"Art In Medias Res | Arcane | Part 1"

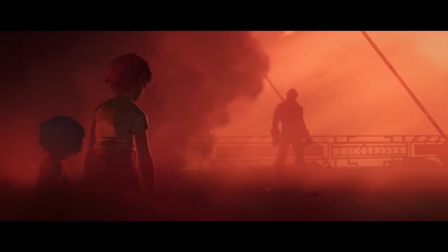3 minutes, we got drama, a grand event, a compelling origin for 3 major characters, some honest-to-goodness character development,
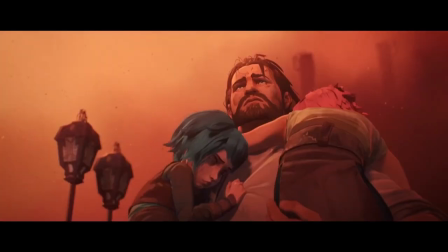the scene sets up the show's core themes, consequences of actions, changing perspectives, self-sacrifice, love and kinship, the search for a better world. Such effective use of time.
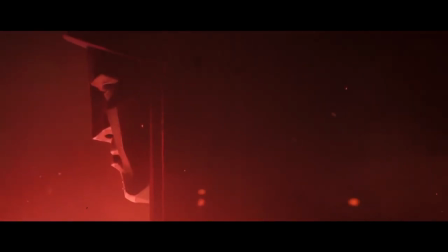And the artistry is on point.
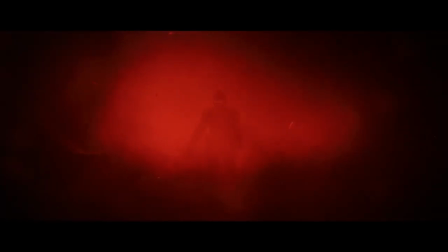The directing, every angle, the contrast of silence and the noise, the timing of the music,
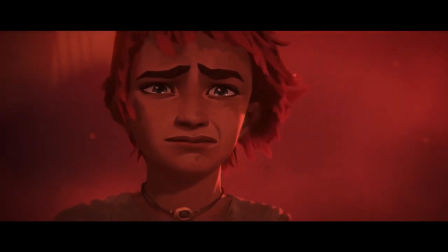the mute sorrow, every second sells this event as meaningful.
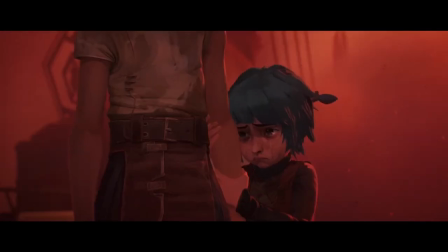There is a clear vision here. The show promises to deliver something great. It wants to offer the audience something real and profound. And this cold opening already works all on its own.
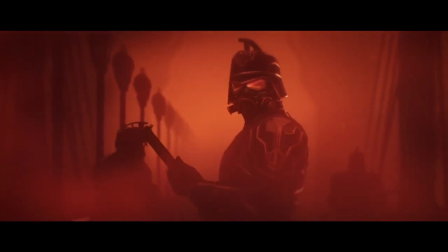You could release this scene as an animated short,
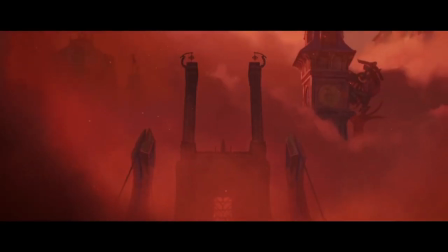and it would be a great piece of narrative art even without the actual story to follow.
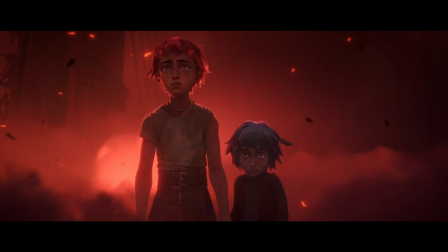The first 3 minutes of this show offer more substance than the average whatever product nowadays in its entirety.
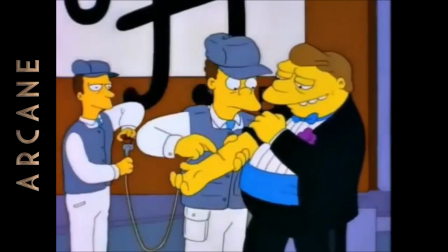Just hook it to my veins!
But all of that is naturally the artsy-feelsy side of things.
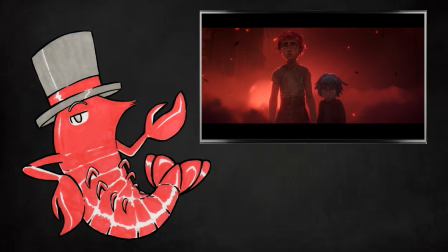Your mileage may vary. But what about the objective storycraft side? Why exactly does this work?
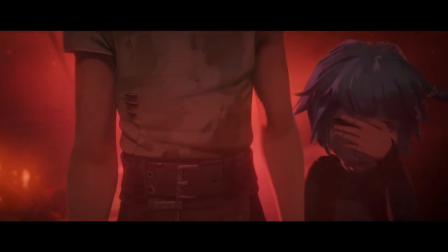Well, to pick something obvious to focus on, this scene here is a great example of the utility of in medias res.
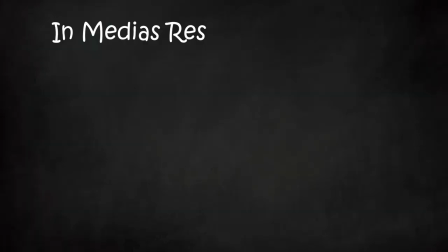That's a fancy Latin phrase, and translated to the language of London, it means in the midst of things. As a literary term, it refers to a narrative that starts off in the middle of the plot.
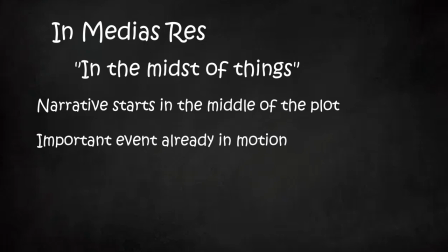We open up amidst some kind of important event already in motion. We don't get to see the build-up to this event, and the details are left to be inferred by the audience via context, or explained with expositionary dialogue or flashbacks later on.
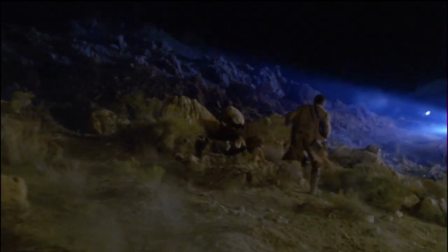In medias res is a rather popular way to open your story, and the reason for that is simple.
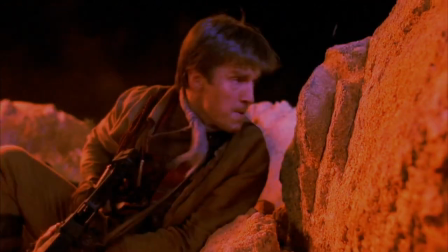By giving the audience something exciting to engage with right away, it instantly grabs their attention.
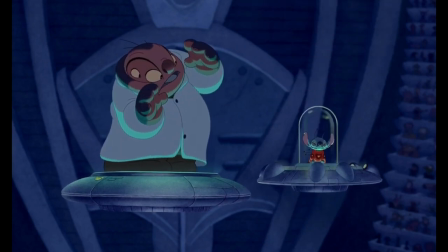The author not so subtly hints that the narrative has more going on than is immediately apparent.
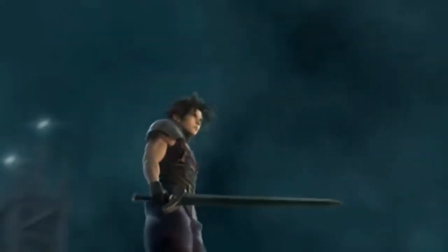It's a way from the storyteller to place their best foot forward, to hook the audience right away.
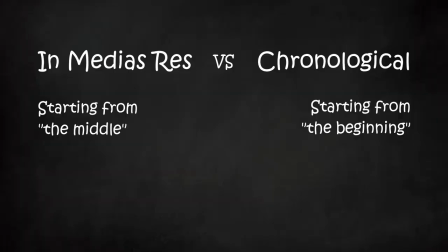For contrast, the extreme opposite of in medias res would be to start off from the chronological beginning of all the events, literally from the main character's birth. That's not usually how stories begin.
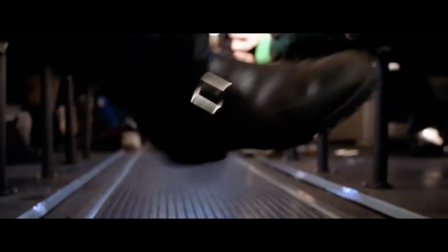Usually. A more classic beginning would be to show the main character and the milieu in their day-to-day existence,
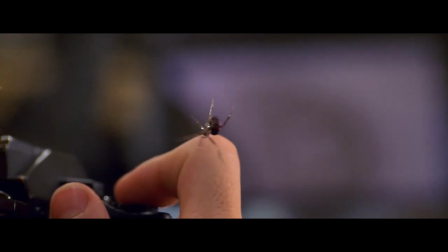establish the status quo, before introducing the inciting incident that shakes up that norm.
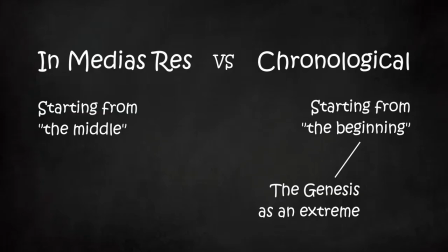Both of these approaches are perfectly valid, as are all the possible combinations in between. Every story should begin where it needs to begin for the author to deliver their intent.
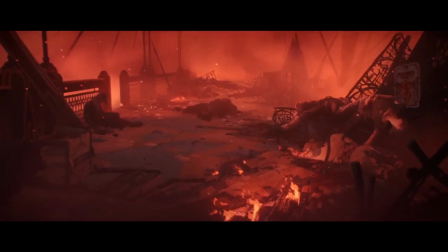But the benefit that in medias res offers is that it automatically forces the audience to use their brain power just a tiny bit.
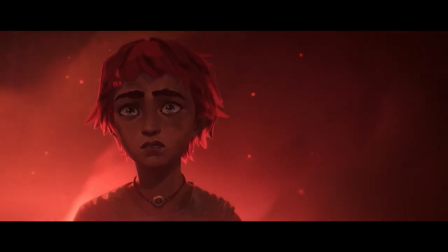They have to actually engage with the work, and not just consume mindlessly.
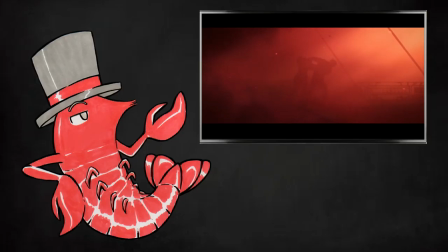At the same time, it's not supposed to be work, mind you.
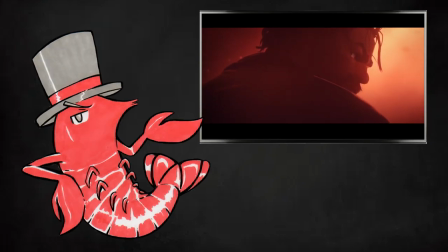Too much loose info and weirdness with no context will only serve to frustrate the would-be audience.
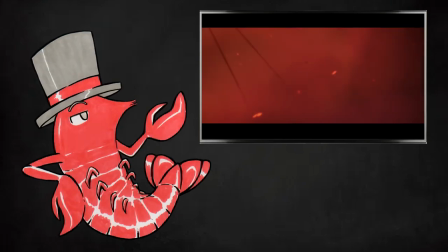It's a subtle thing, giving just enough info so that the audience can keep up, without overwhelming them,
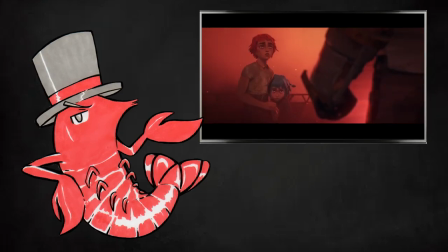or treating them like idiots who need everything spoon-fed to them.
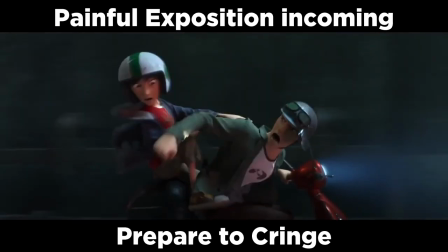Are you hurt? No! Then what were you thinking, knucklehead?
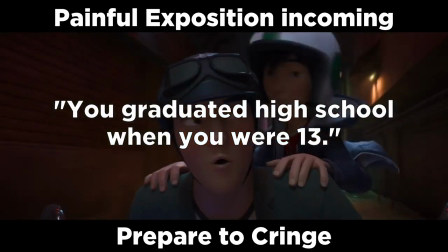You graduated high school when you were 13, and this is what you do.
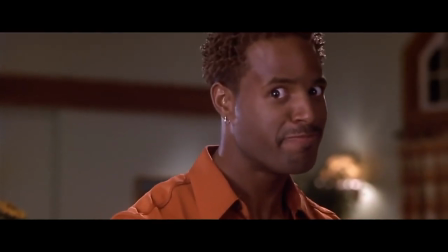But wait! There's more!
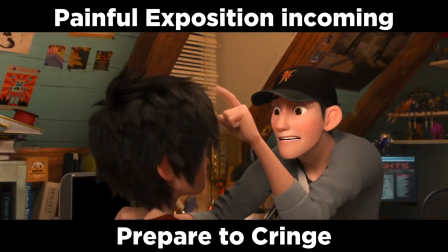When are you gonna start doing something with that big brain of yours? What? Go to college like you?
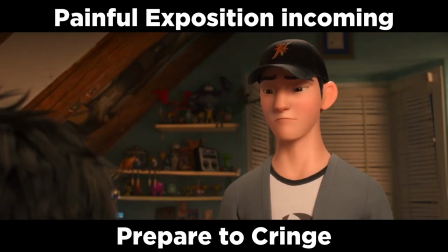So people can tell me stuff I already know? Unbelievable. Oh, what would Mom and Dad say?
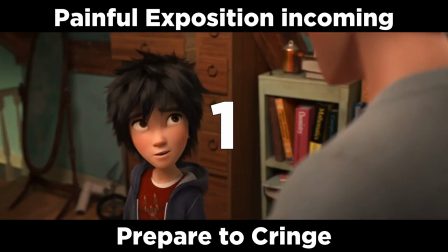I don't know. They're gone. They died when I was 3, remember?
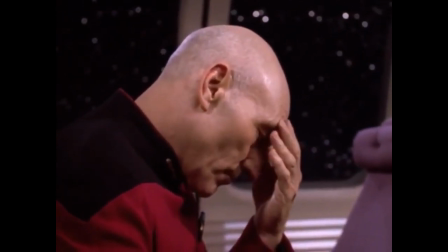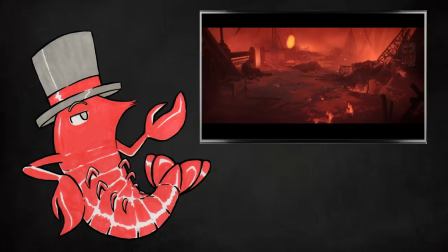See, most people like using their brains. We humans are in fact genetically coded that way.
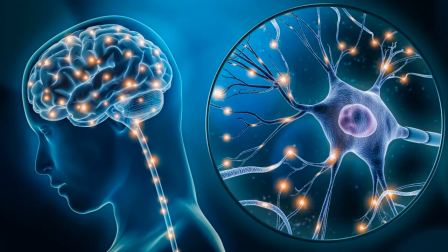We like making sense of things, gathering info, and piecing things together.
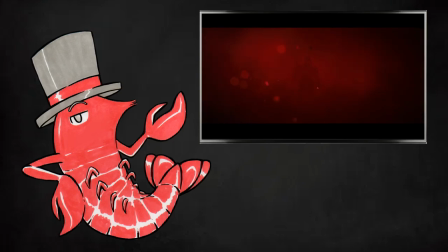It is satisfying when one can exercise their mind just a tad and be able to understand what's going on, rather than by an endless avalanche of exposition or some unnatural as you know statement.
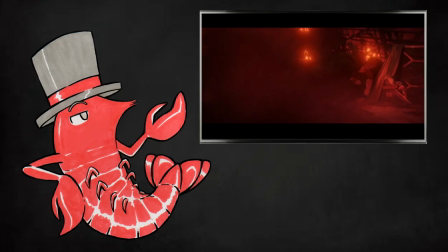Audiences like it when the storyteller respects their intelligence and doesn't talk down to them.
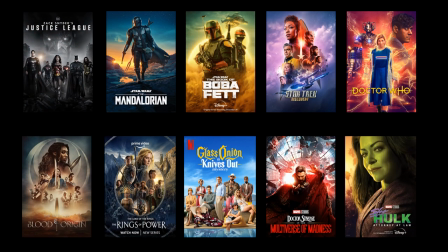You may not think that's the case, looking at the current shite state of entertainment, but this is one of the multitude of reasons why modern media suckles nuts on average. Writers thinking their audience to be a bunch of idiots. The current norm in storytelling is stating the obvious, while never explaining the complex. If we want things to improve, two things must happen. Do not write for the lowest common denominator, and do not accept text that treats you like a drooling moron. Not just in terms of storytelling, but communication in general. Stupidity will only breed more stupidity.
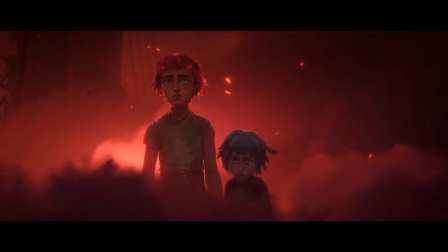Now, meanwhile, Arcane delivers a simple, clean, effective scene to kickstart its narrative by utilizing in medias res.
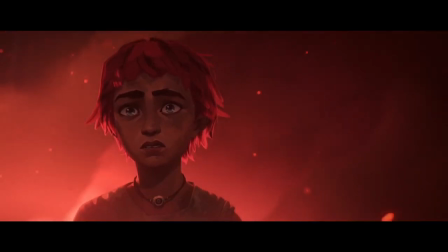There is an easy way to misuse this tool. Most of you have probably seen this at least once.
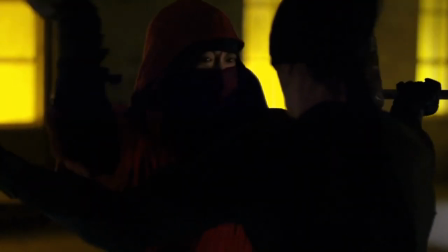And it's sadly an extremely common way in medias res is used.
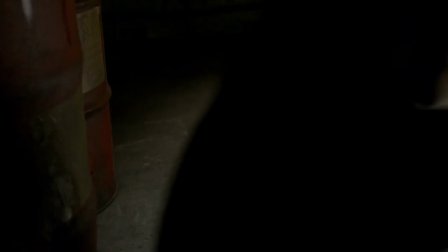The story, or most likely a single episode of a TV series,
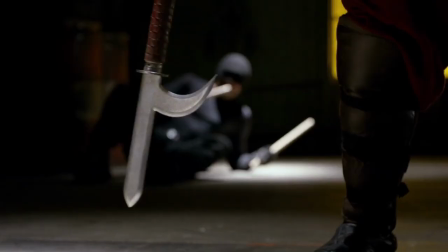opens up with an action scene, the hero faces the villain, they fight, there's some tension, the hero might be in trouble,
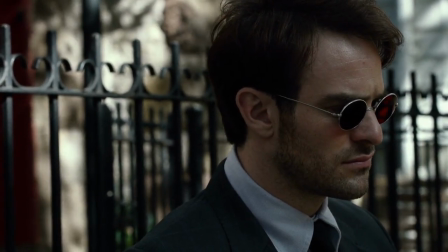and then we rewind the clock and start explaining how we ended up in this situation.
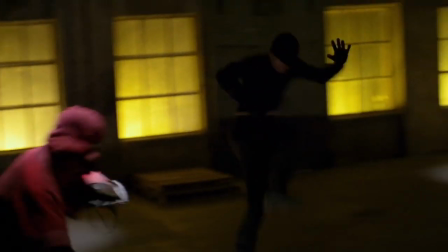This is crap. It's a waste of time.
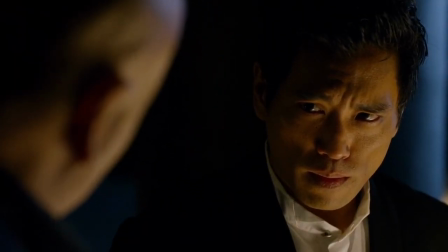If you are going to show each and every single event that happened prior to this pivotal moment,
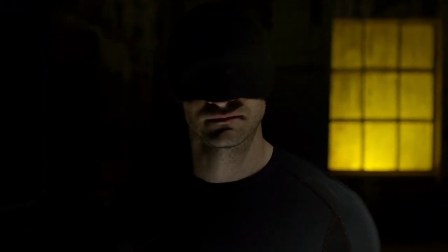then there is no reason why the story couldn't be told in chronological order in the first place.
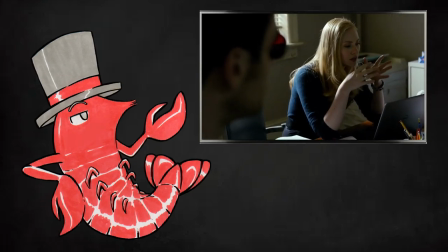This is a trick from the author. The story is simple and straightforward, which is not a failing in any sense.
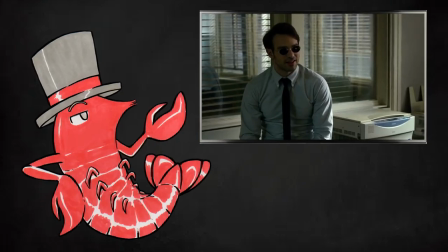But for some reason, the author feels like the tale needs to be spiced up a bit,
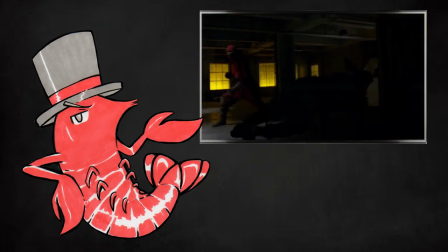and so they tease the climax of the story at the beginning.
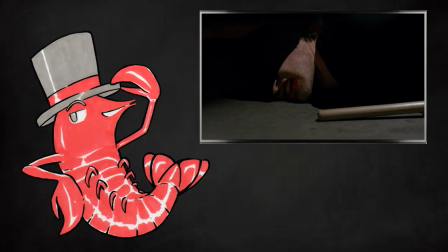As in, I promise something exciting will happen in the end, please keep watching.
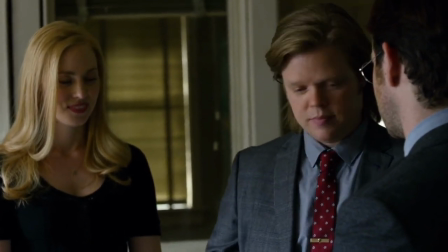I don't know about you, but I for one am perfectly capable of waiting for the payoff,
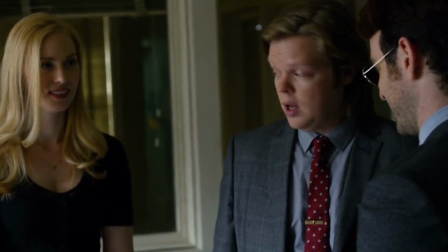the action, the unfolding intrigue.
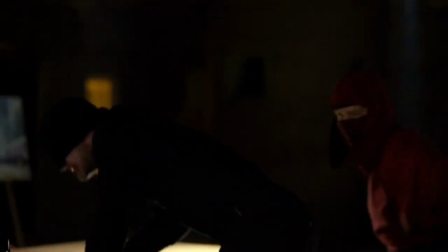I don't need the author to convince me that something exciting is eventually going to happen.
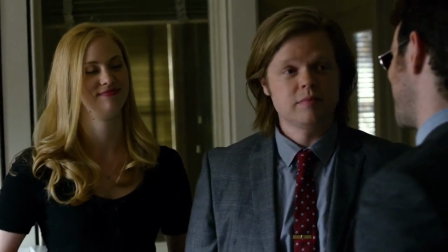If I like the characters, then I'm already invested in the tale by the time the action rolls around.
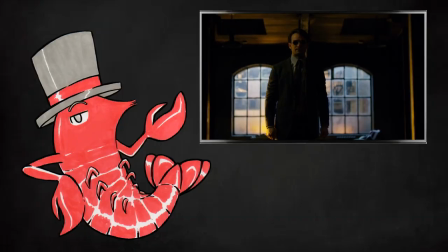Just tell the story as it is.
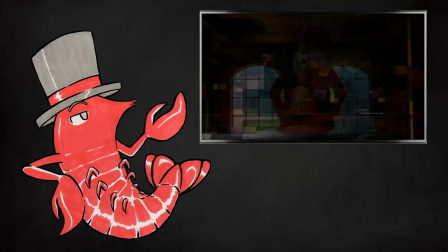There's no need for this jumping back and forth, because it offers nothing of substance to the narrative.
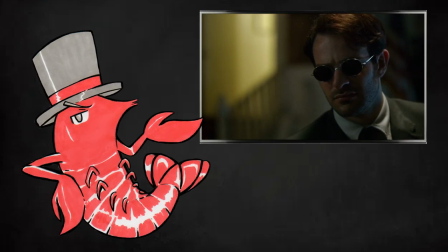If the point was to recontextualize the events, or reveal something unexpected, then that would be a different story.
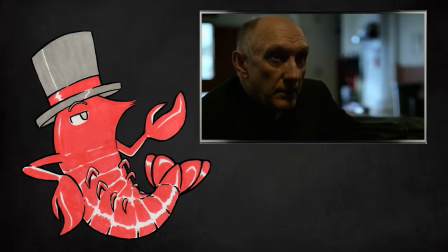But this particular narrative trick tends to unfold in the exact same way as the chronological approach would.
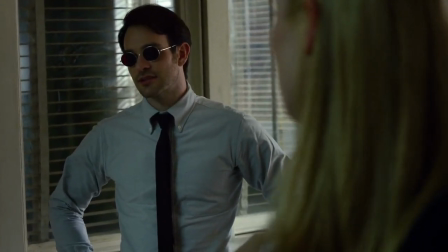The hero goes about their routine, does the things one might expect, and ends up fighting the villain teased in the beginning.
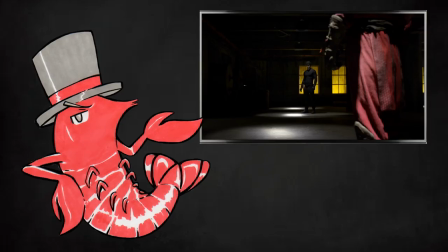Like no shit.